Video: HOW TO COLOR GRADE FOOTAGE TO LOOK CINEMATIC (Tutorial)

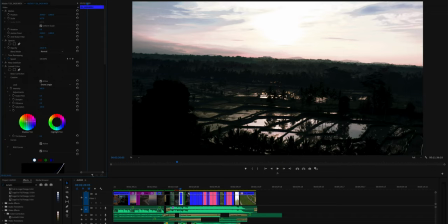Bring the shadows towards green, somewhere between green and orange, nice and warm. Then again, highlights towards the pink, gives it that nice kind of sunrise feel, maybe a bit towards orange here.
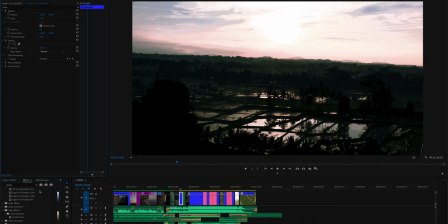And another cool thing you can do with drone shots is sometimes if you're filming with the Mavic Air or if it's dark, there can be a lot of noise. So within the Magic Bullet suite, other than Cosmo, which I like using, I'll also use Denoiser.
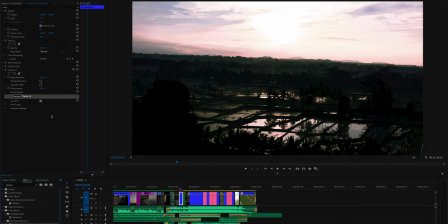You can drop Denoiser on, and as you can see, it automatically samples a frame. So this is the 23rd frame within the shot, and it applies a smoothing to the different colors so there's less noise.
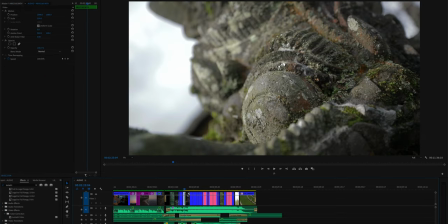So for this next clip, it was shot on the Sony a7S III. Again, gonna start with Lumetri, Creative, for Look, Browse,
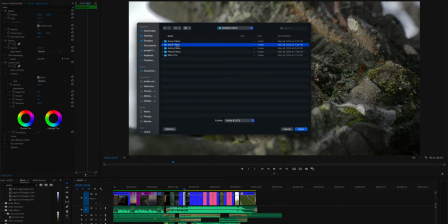Cinema Pack, and you could select DSLR filters because this also applies to the Sony a7S, the Canon R5, the 1DX. It works for almost all DSLR and mirrorless cameras as well.
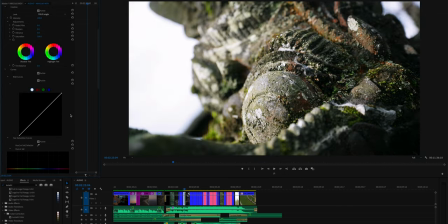For this one, I'll select Jungle, go to Curves, bring down the highlights so it's not too blown out. Let's bring down the blacks a bit also, try to get that exposure correct. Highlights, let's put them more towards orange. Shadows towards orange green as well.
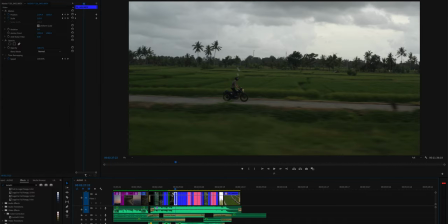Perfect. Now this is a cool drone shot which was filmed on the Mavic Pro 2 in D-Log. Apply Lumetri Color, Creative, Browse. Now instead of DSLR filters, we're gonna go to drone, Try jungle.
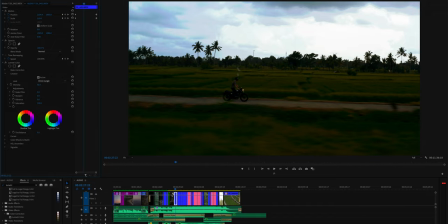It's looking good. Maybe lower intensity just a little bit. Let's go to curves.
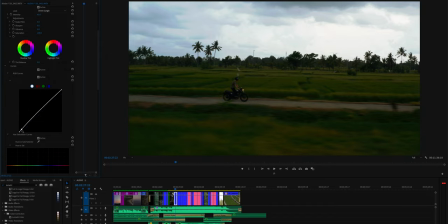Let's maybe like raise the shadows without blowing out our highlights. Let's bring this tint over towards orange a bit. Shadow tint towards orange as well. Keep it nice and warm. Go to hue and saturation.
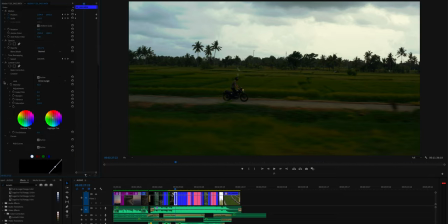Let's bring up this green a little bit. It's looking good. Before, after. Before, after. Some really nice color tones. Now here's another drone shot which was filmed on the Mavic Air.
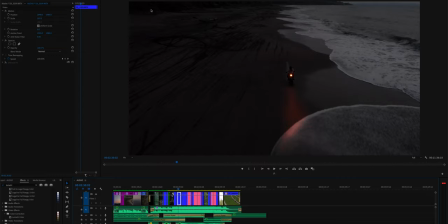And as you can see, there's quite a bit more noise in the shadows here. So we're gonna do Lumetri Color, Creative, Browse, still using drone.
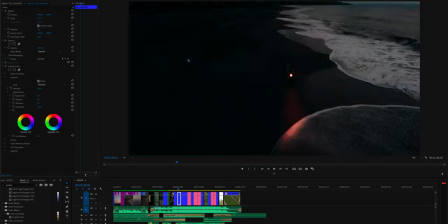Let's try ocean. Go down to curves. First, let's lower the intensity just a little bit since it's already a dark shot. Maybe bring shadow tint down towards the blues here. Give it that nice Knight Rider vibe.
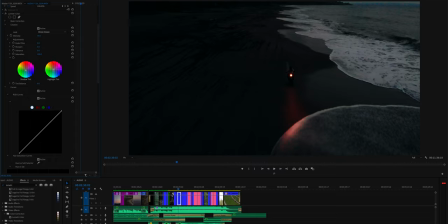Highlights again, I like towards the pink a bit, like it's magic hour. Don't want these colors distorting too much down there. So let's bring down hue and saturation in the pink a bit. And then what I like to do is you can select reduce noise. I like that about 10.
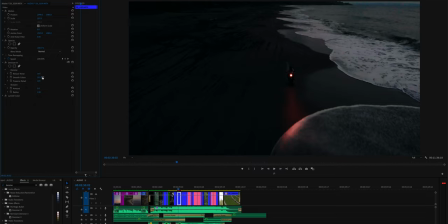That way it's, you don't lose too much detail. Smooth colors about 10, 10 preserve detail, and then the sharpen amount only at 5.
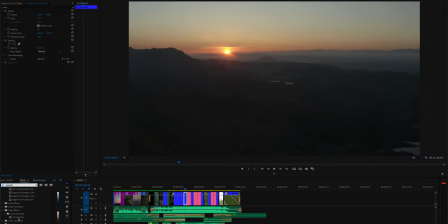I'm gonna show you another example of a drone shot here. This time it was in California towards sunset. Again, this is on the Mavic Pro 2, so I'm filming in D-Log. Gonna drop on Lumetri, Creative, Browse.
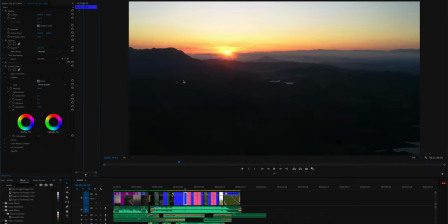I'm gonna do drone sunset. Colors look really good, so we're gonna go to curves. Gonna bring everything down a bit. Make sure the highlights are not too blown out.
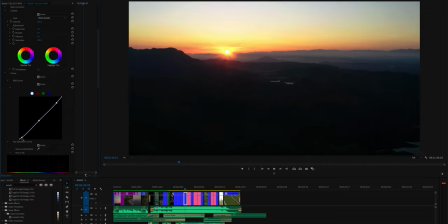Bring down the black so you can still see the shadows there. And honestly, that looks pretty good as is. Lumetri on and off, it makes a huge difference as you can see. And then last thing you can apply again if you're wanting to is denoiser.
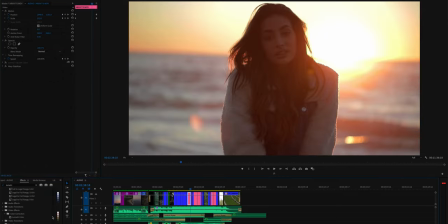So I have this nice shot here which was filmed on the Canon C70.